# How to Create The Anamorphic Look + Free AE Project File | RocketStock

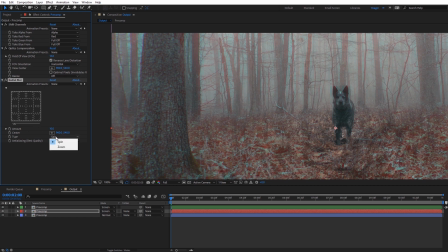(8:15)
This is kind of interesting here, so I'm gonna come down here under Type, and I'm gonna change this to be Zoom. And for the anti-aliasing, I'm gonna set this to be High. And default, it looks quite weird. You can see it's really too zoomed, and we're getting quite a bit of chromatic aberrations around the edges, but again, the center here, for the most part, is left pretty much intact.
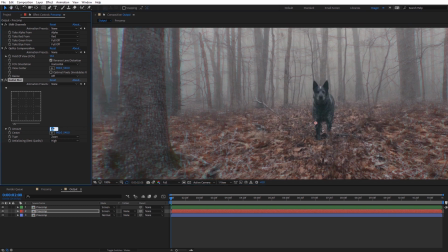(8:32)
I'm gonna change the amount here. I'm just gonna set this to 3.
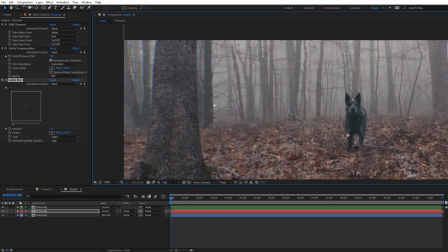(8:38)
Again, just so it's subtle, but it adds a little bit more variation to that chromatic aberration. I'll go ahead and check that on and off so you can see just a slight difference there.
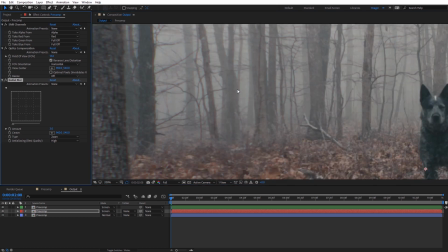(8:45)
I'll zoom in here again, just so we can see that a little bit closer.
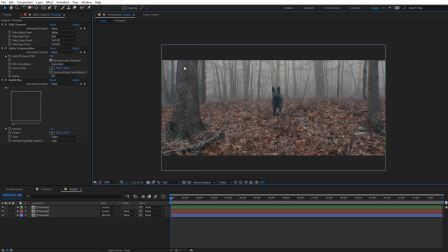(8:52)
All right, so the next thing we're gonna add to our anamorphic look is a little more vignette and a little more blurring at each of the corners. So I'm just gonna right click here and create a new adjustment layer. And I'm just gonna select it, hit enter, and I'm gonna rename this vin/blur.
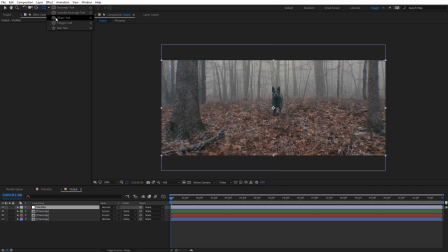(9:05)
And with that adjustment layer selected, I'm gonna come up here to the ellipse tool, and I'm gonna select it, and I'm just gonna double click on it, and it'll add an oval mask on top of our footage. And under the mask settings here, I'm just gonna check this down. I'm gonna set the mask feather here to be 200.
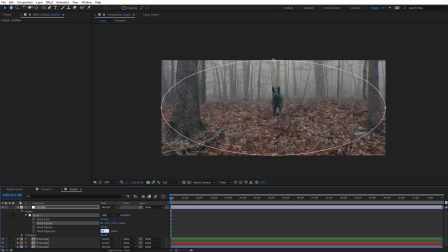(9:21)
Then under mask expansion, I'm gonna set that to be -100. And I'll just click on that. And on our mask, I'm gonna go ahead and set that from add to subtract. And now for our blur, I'm gonna come here to Effect.
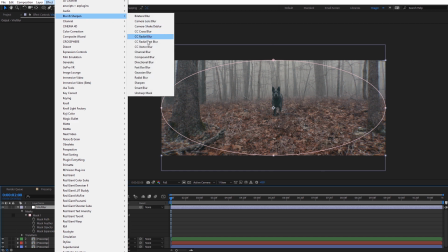(9:35)
And I'm actually gonna add a CC radial fast blur to this.
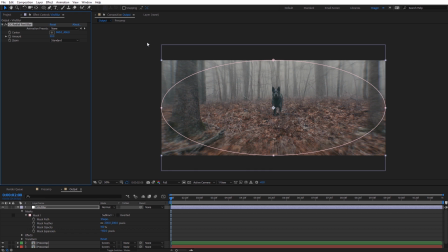(9:39)
I find that the CC radial fast blur is a little more subtle at lower settings than the radial blur. So I'm gonna set the amount here to be 4. I'm just zoom in here again.
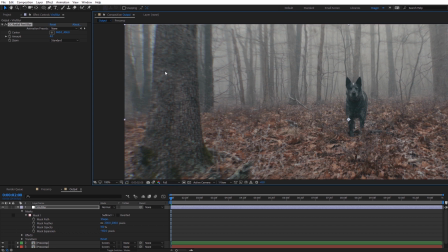(9:50)
I'm gonna come over here and I'm gonna turn off the mask visibility there so we don't see that. But again, we're just applying a slight blur here to the corners.
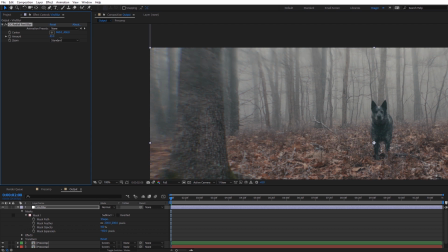(9:56)
And again, you can adjust this to taste, you can see. how that kind of looks.
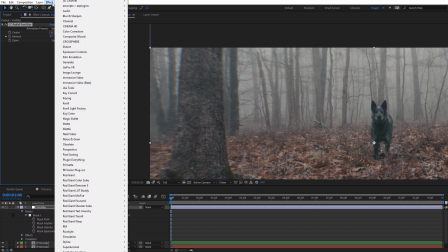(10:00)
Now for our vignette, I'm just gonna come here to Effect, and I'm gonna apply a color correction curves effect here.
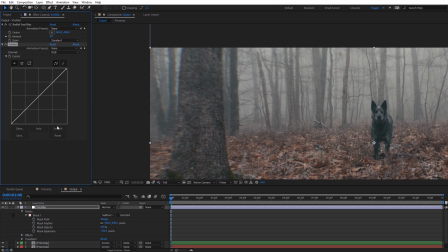(10:07)
Again, on that adjustment layer, and just to darken this down a touch, I'm just gonna select this bottom point on the curve. And as you can see, as I pull this over to the right, it's darkening everything around the corners. And again, you can dial this into your specific shot.
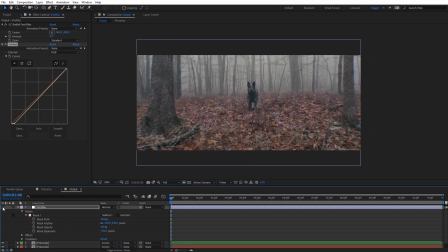(10:20)
But now if I go ahead and check this layer on and off, you can see that added blur and vignette we're doing to our footage. Again, this helps draw attention to our subject that's in the center of the frame in our particular shot here. All right, so something else that's always associated with anamorphic lenses is the oval-shaped bokeh that you get.
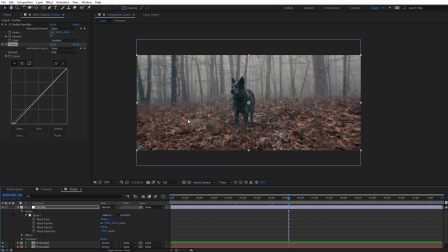(10:38)
And we can also kind of emulate that as well. So what I'm gonna do here is I'm gonna right-click and do another adjustment layer. I'm just gonna click on that. I'm gonna hit enter and I'm gonna call it focus. And with that layer selected, I'm gonna come here to effect.
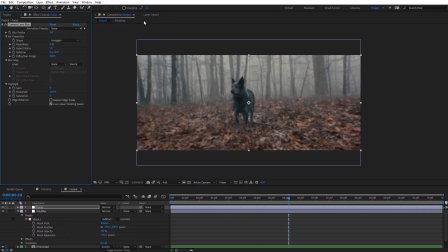(10:50)
And for blur, we want to use the camera lens blur. Now this blur can take a little bit of time to render, so just keep that in mind when you wanna render out your project. Just for demonstration purposes, I'm gonna go ahead and increase the blur radius here, something like 40.
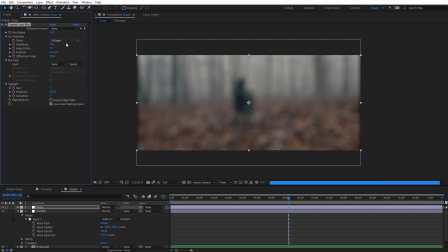(11:05)
And I'm gonna change the shape here to be an octagon. I'm gonna turn on repeat edge pixels here so we don't see that fringing around the edges. As you can see right now, the bokeh is quite subtle, but it is round. So if we want to change this to be more of an oval shape, all we need to do is come over here to aspect ratio, and I'm going to change this from 1 to
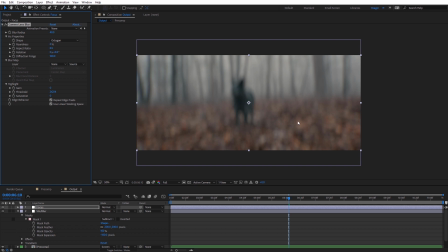(11:25)
0.5. Now you can see we're getting those oval-shaped bokeh effects that are commonly associated with anamorphic lenses. So the idea here is we would go ahead and keyframe this blur radius from something like 40 down to 0, just kind of like a rack focus. Obviously, depending on your shot, will kind of depend on how this effect looks.
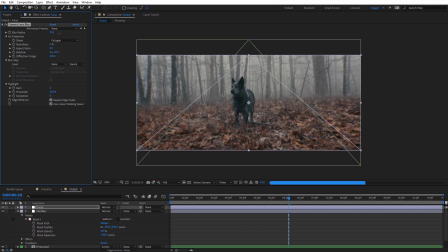(11:42)
But again, if you want to create those anamorphic style bokeh effects, all you need to do is set this aspect ratio to be 0.5. Now another trick I like to emulate with this effect is a little bit of focus breathing on the lens. Now most anamorphic lenses probably won't have much focus breathing in reality, and that's where the field of view slightly adjusts as the focus range changes.
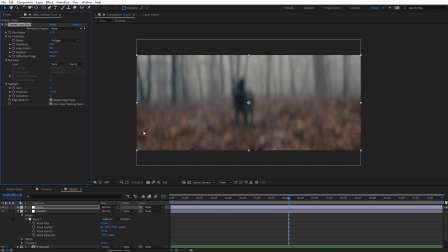(12:01)
But again, with our stylized look we're creating here, this focus breathing can just add a little bit more realism to this shot. And what I'm actually gonna do is I'm gonna switch out my original shot here so we can see this a little bit better. So I'm gonna go back to my pre-comp.
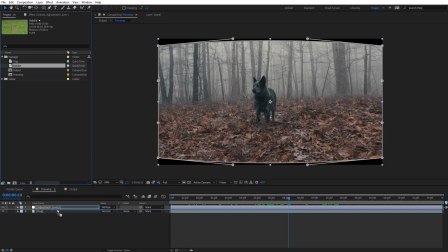(12:11)
I'm just gonna drag in this shot of this rabbit I've got here. Just apply that underneath that, and you can see it's just drag and drop.
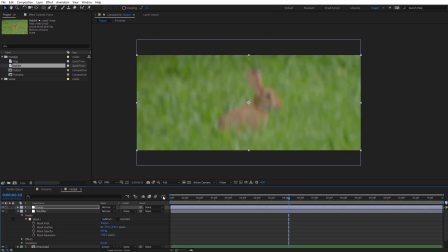(12:17)
Now go back to the output, and now we can see this shot is blurry. So I'm gonna wrap back to the beginning of my comp.